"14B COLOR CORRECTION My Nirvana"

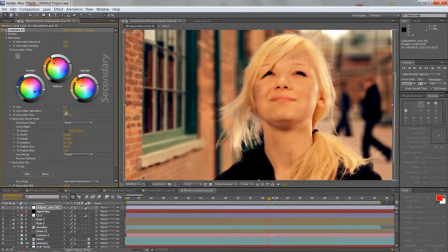8:00 And then also for the secondary saturation, I'm also gonna, once I did all these color corrections, I usually tend to desaturate once I do my final color correction the shots, because these shots will tend to look good on a really good computer monitor,
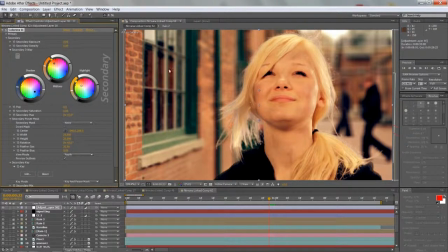8:15 but the second that you start playing their video on other types of screens, and different people have different qualities, TVs and stuff at home, and if they were to see this music video, let's say on some really bad TV that can't handle a lot of colors,
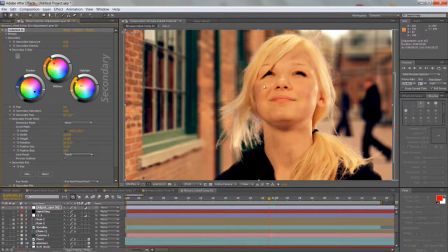8:29 then this would look really overly saturated, and everything would look like really harsh red, and that would be harsh kind of blue. So I find that you want to, in general, just kind of tone it down, the saturation, so it's not so in your face.
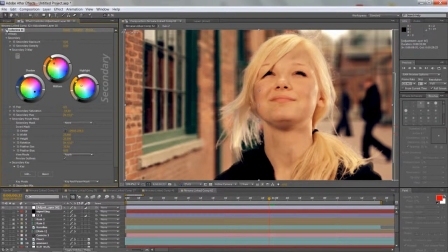8:44 And there, I think it's, you could say it's a pretty cool look that we came up with, and you consider what we started with, since this is without anything. Looks very bland. And this is the final thing, and as you can see, it hides a lot of those mistakes there in the hair too, because we overall took the whole image and we applied the same kind of color processing to it,
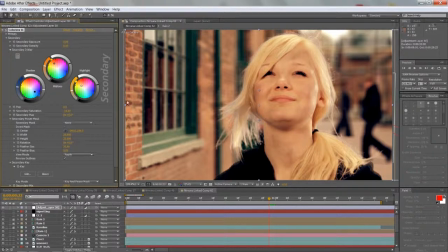9:03 so it kind of helps bring those elements together. So that's one look.
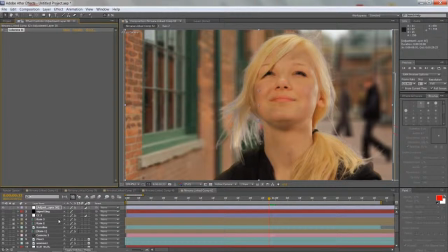9:07 But for example, let's say if we wanted to do more like a dramatic look, let's say this is a which is actually what I did in the final video.
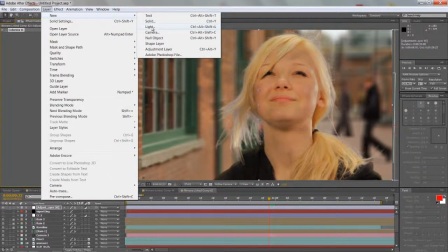9:14 It's kind of a more darker video, so I'm gonna create a new, or actually no, I don't even need to create a new adjustment layer.
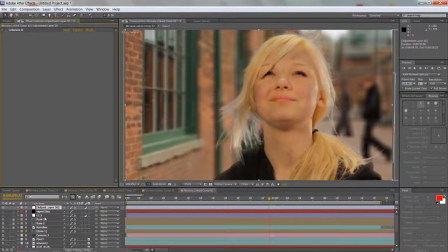9:22 I turn off Colorista on this one, and I'll apply another Colorista here. So Magic Bullet Colorista, and we'll take the primary primary saturation, and really sort of desaturate it, like really bring it down,
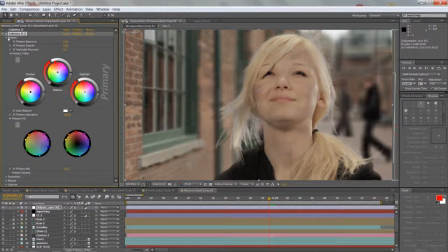9:41 maybe even up to almost 50%, so really make this image bland looking. And then our secondary, we're gonna pull the shadows first into maybe this kind of greenish almost tint, so it's somewhere there,
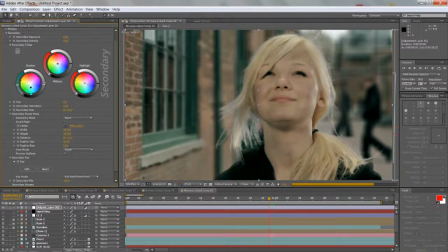9:56 and we'll darken it maybe. Darken it. Pull it back even more, and then, for example, add a little bit of warmth, but more in the blues, kind of more almost pinkish looking,
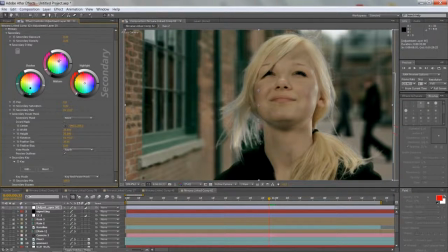10:15 so not the whole thing looks so greenish. There. And the highlights, I think I'll just leave neutral and white, but I'll bump them up a little bit.
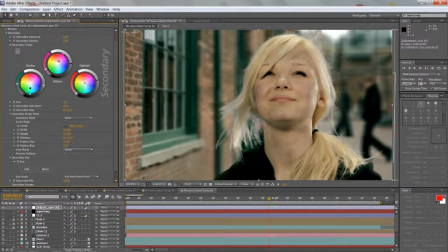10:28 Maybe that's too much. Maybe a little bit less. And here, darken the shadows. Still, actually, you know what? Let me pull those midtones back, so we have a bit warmth, but not that much. And the shadows a bit more towards turquoise,
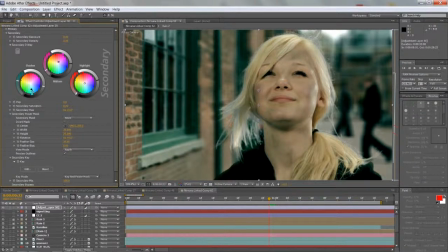10:46 and really kind of punch it in there like that. Maybe I'll bump up the midtones a bit more, so there's a bit more, you know, it's not so underexposed. And I think I'll also go to the primary first and desaturate it even more.
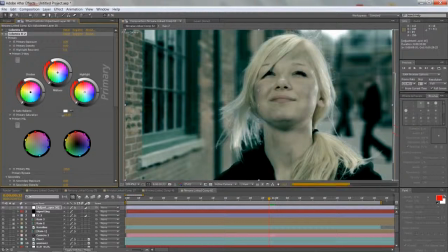11:06 See how that looks. Maybe like 60%, somewhere there. And let's see, let's add it. No, that's too. Yeah, let's desaturate it more, like 50 something maybe. 53 there.
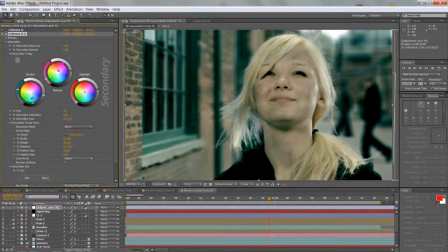11:25 It's already looking pretty cool. I don't know if I like the green look. Maybe let me try adding a bit more, going more towards the bluish. Maybe the blue, like a turquoise kind of look.
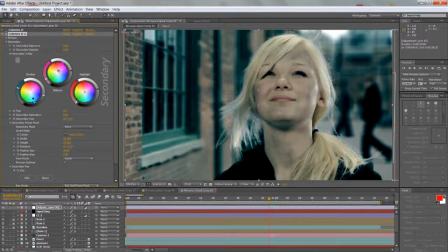11:38 And yeah, starting to like this. Take the highlights, let's actually push them even more towards neutral, and bump up the highlights a bit more. Okay, there.
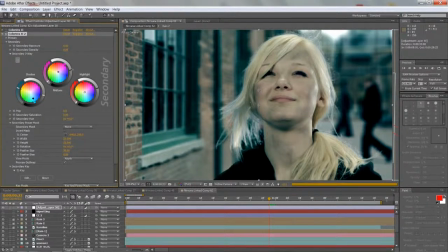11:56 Maybe a little bit down, and this is kind of the process. There's always going to be a bit of experimentation and trying it out.